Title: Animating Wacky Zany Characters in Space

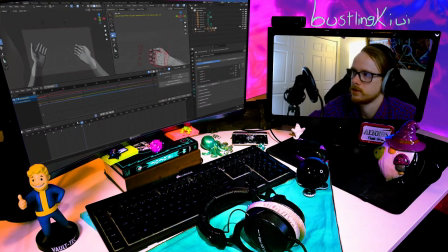[50:05]
Or a Thursday, rather. You know, kind of depends.
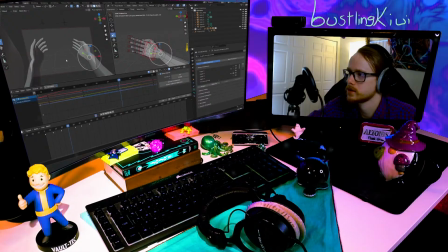[50:11]
But I hope your Friday is good nonetheless. Alright, I like the motion as it comes out.
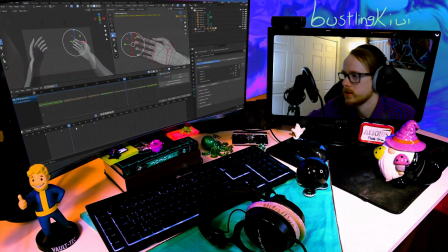[50:19]
So really all we need to do is tweak these things. Index.
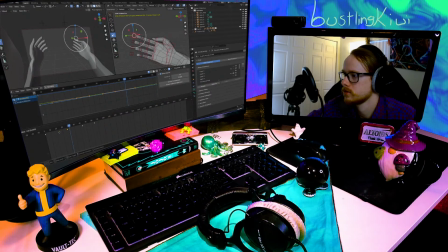[50:25]
Let's go ahead and 1, 2. I think we're good.
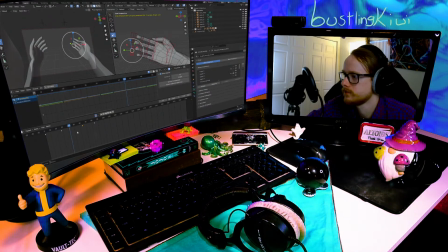[50:30]
Okay, good. Middle's gonna stay. And we're gonna push these out. 1, 2, 3, 4.
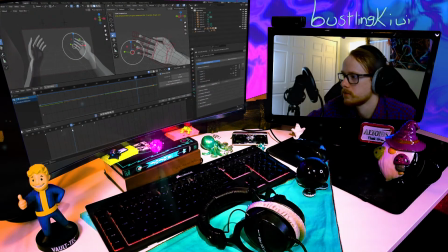[50:36]
And the pinky can go 2 more. Perfect.
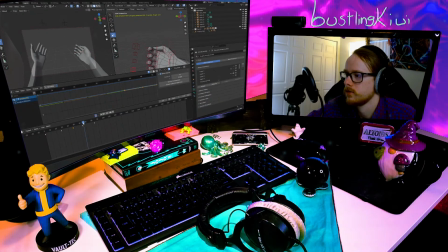[50:45]
You know, just that little bit of overlapping motion gives it a lot of character. Ooh.
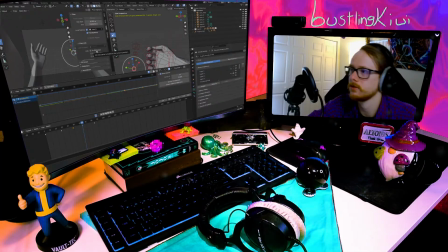[50:51]
Don't forget to, if you're ever gonna like zoom in from your camera, don't forget to turn off the 3D cursor and camera to view.
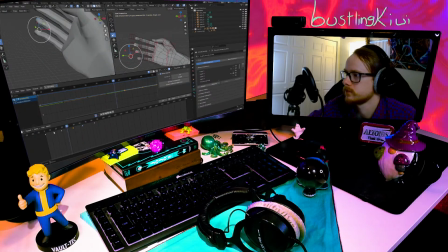[51:00]
To cursor.
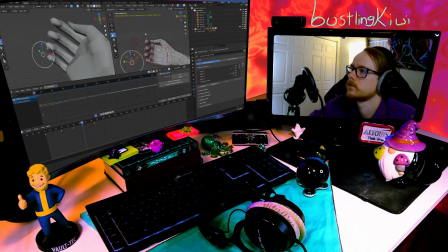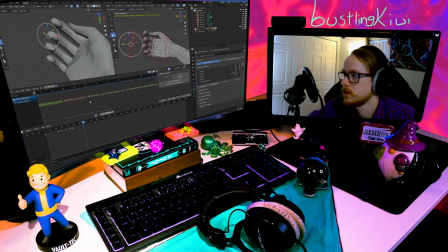[51:09]
And push these frames just 2 out. And then just do the same overlapping motion we've been doing.
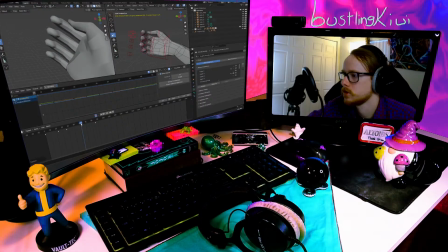[51:19]
Should be on 62.
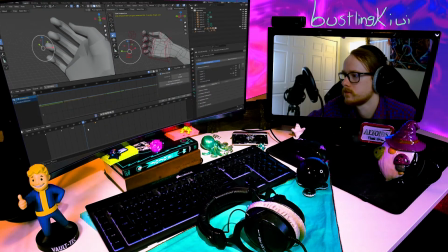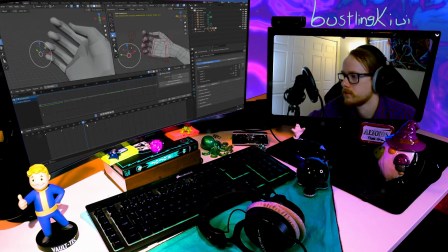[51:27]
Oh, that's good. Pinky 2 more. Come on.
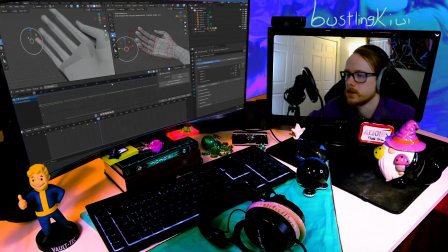[51:36]
And now we're back to it looking weird because the hand doesn't move.
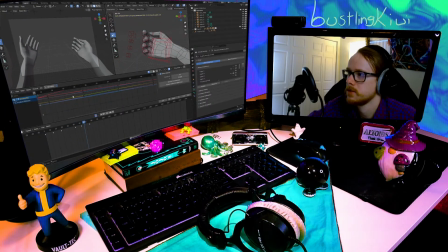[51:40]
We kind of want the hand, we don't exactly want the hand to mirror the motion, but we do kind of want it to,
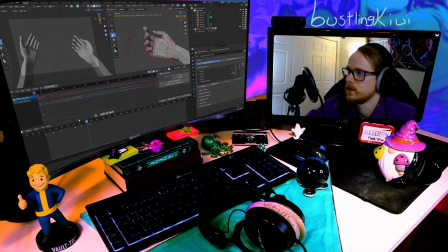[51:49]
you know, complement each other, I guess.
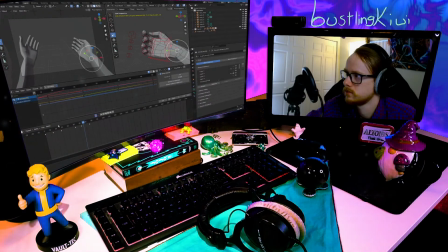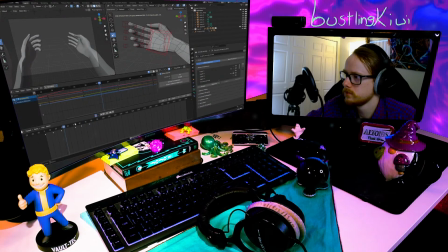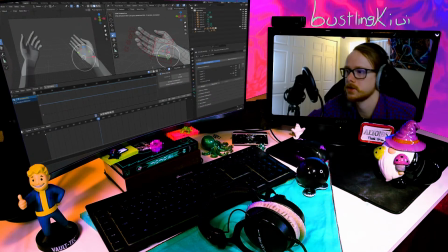[52:05]
So, since that comes in, we're going to go back out just a hair. Not by much.
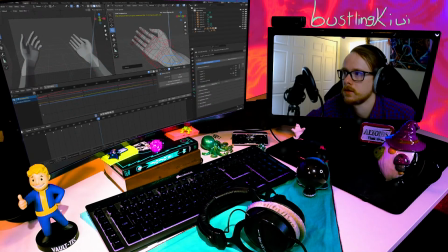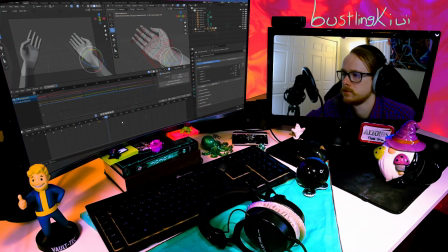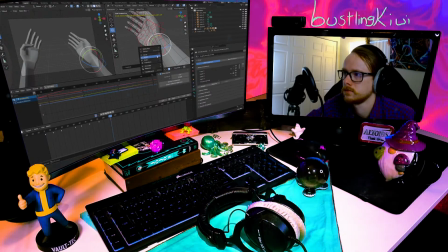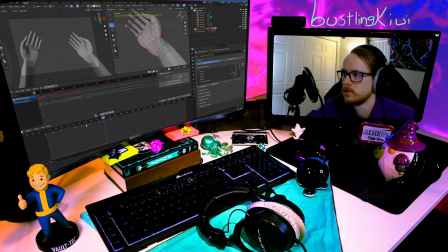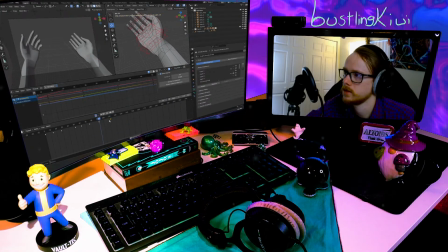[52:43]
No, that's very strange.
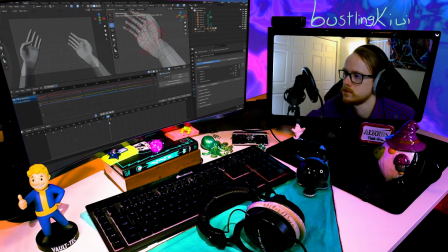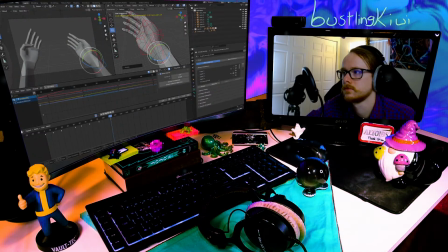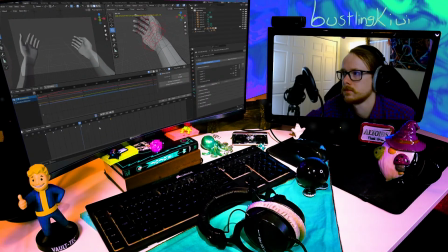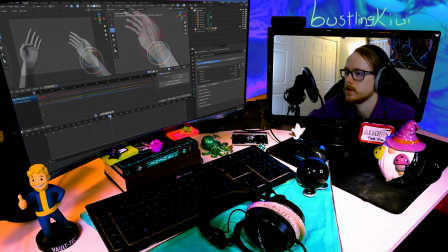[53:00]
think it's this keyframe here now. Because I do want it to end here, but it should be a bit smoother.
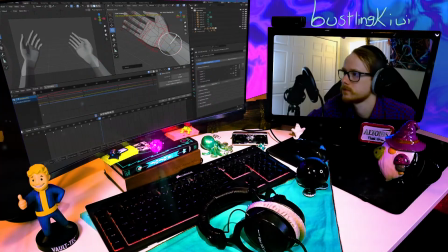[53:08]
A bit more.
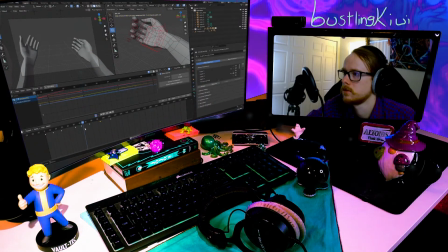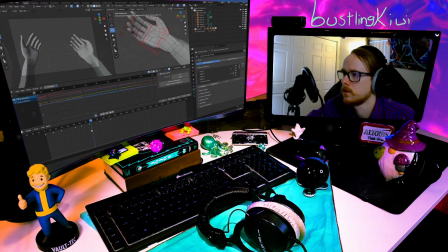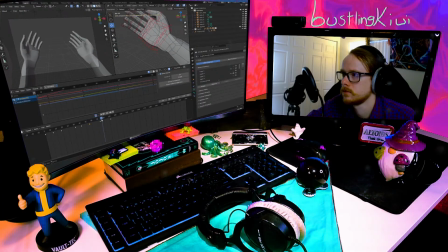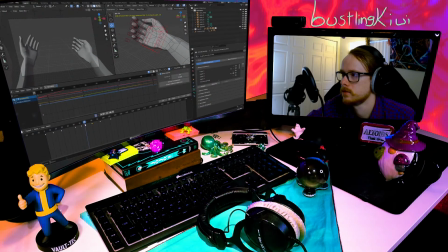[53:30]
I'm gonna actually push this to 80. Yeah, I think that'll help.
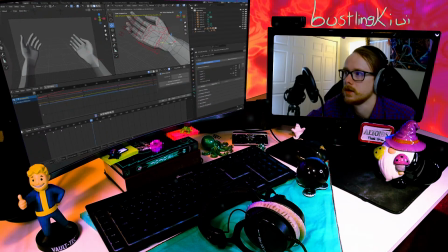[53:36]
But we need to move you.
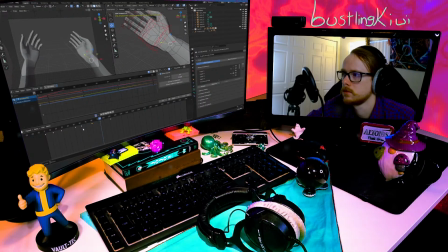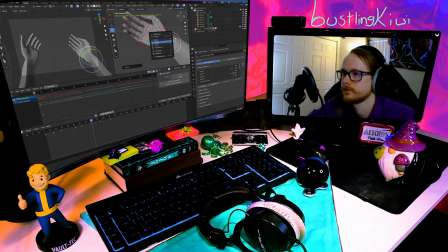[53:46]
And then we need to rotate you. Get over here. There you go.
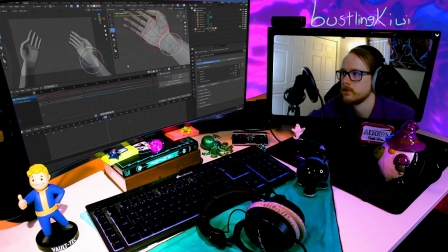[53:55]
It does feel a bit smoother. It's still a little awkward though, for sure. Ooh.